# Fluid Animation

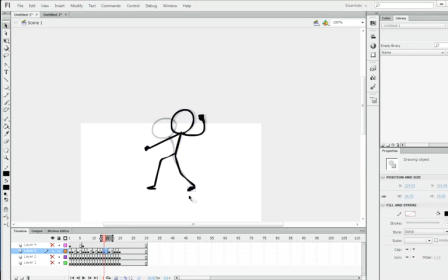(12:17)
And once again, I will take the previous foot and copy it and paste it in place with Control-Shift-V, and then maybe skew it a little bit so that it looks closer to this foot.
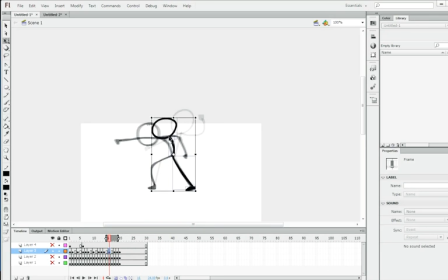(12:33)
Alright, where was I? And then I add his arm. Since his arm is going from behind to forward, it's going to just cross like that. Maybe like this.
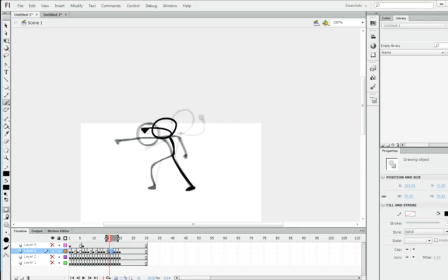(12:51)
And his other arm is going from this to this, so simple cross. Alright, so I do not know what this is going to look like, but I will play it. Looks like we forgot the foot here.
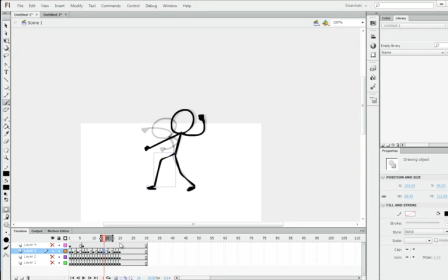(13:12)
So I'm going to actually take this leg, copy it, and then paste it, and then select this leg, press down Control, and then skew it like that. Not skew it, distort it. So there we go.
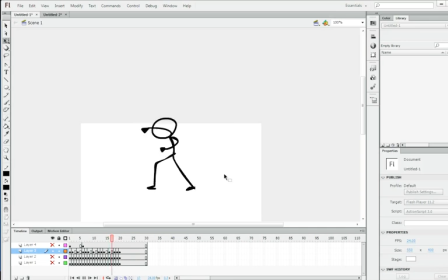(13:33)
And so yeah, I hope that made sense. I just want to emphasize that you need the very slight movement to make things look real. Slight.
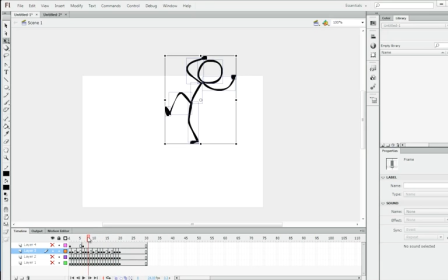(13:54)
I think when there's a movement like this, like from this, it should be more smooth from here to here instead of kind of slowing down in between it.
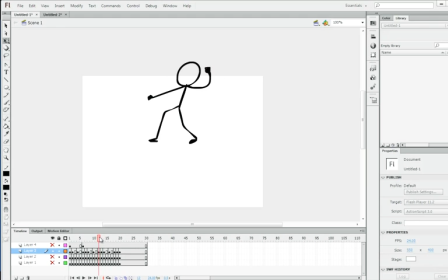(14:11)
So I realize right now in the middle of my tutorial that I should change this.
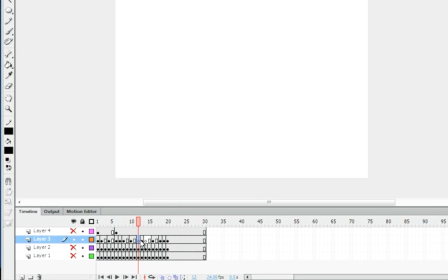(14:17)
I'm going to delete this frame, press Shift F6 to clear the keyframe, and then move this so that it's shorter, and we'll see if that looks any better.
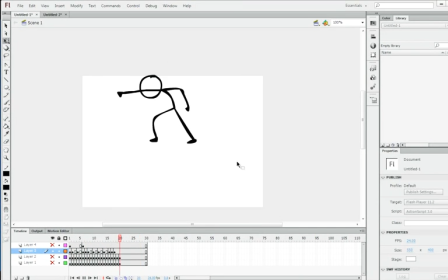(14:31)
It does. So yeah, I think since there's a mix between
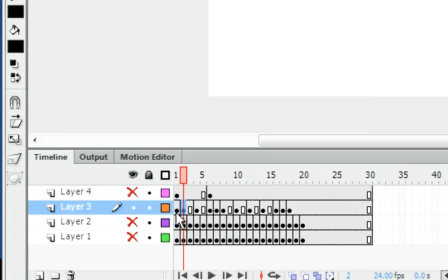(14:41)
1s and 2s, that it might look better if I just made all of these 2s. So I'm going to press F5 here, F5 here, F5 here, F5 here, here, and here, and then see how that looks.
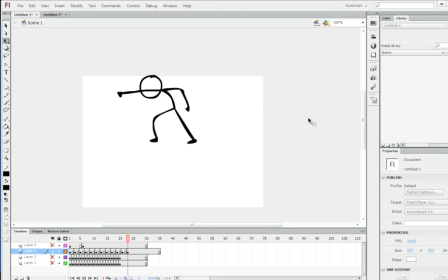(14:54)
Yeah, that looks a lot better. Okay, so that is a basic lesson on fluid movement.
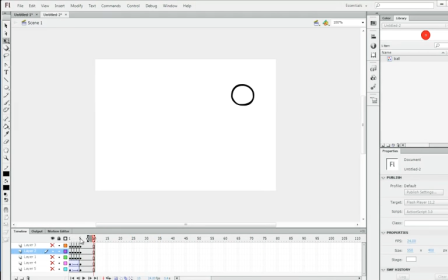(15:02)
To recap, you have to add slight movement at the beginning, slight movement at the end of any movement to make it convincing. Otherwise, if it's linear like this, it is going to look unrealistic.
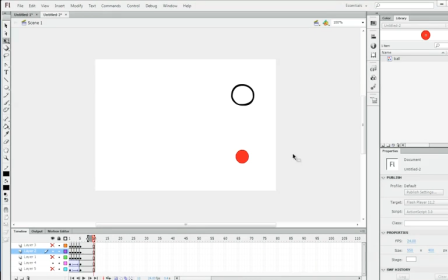(15:22)
So that is all for today. Thank you for listening, and I will see you guys later.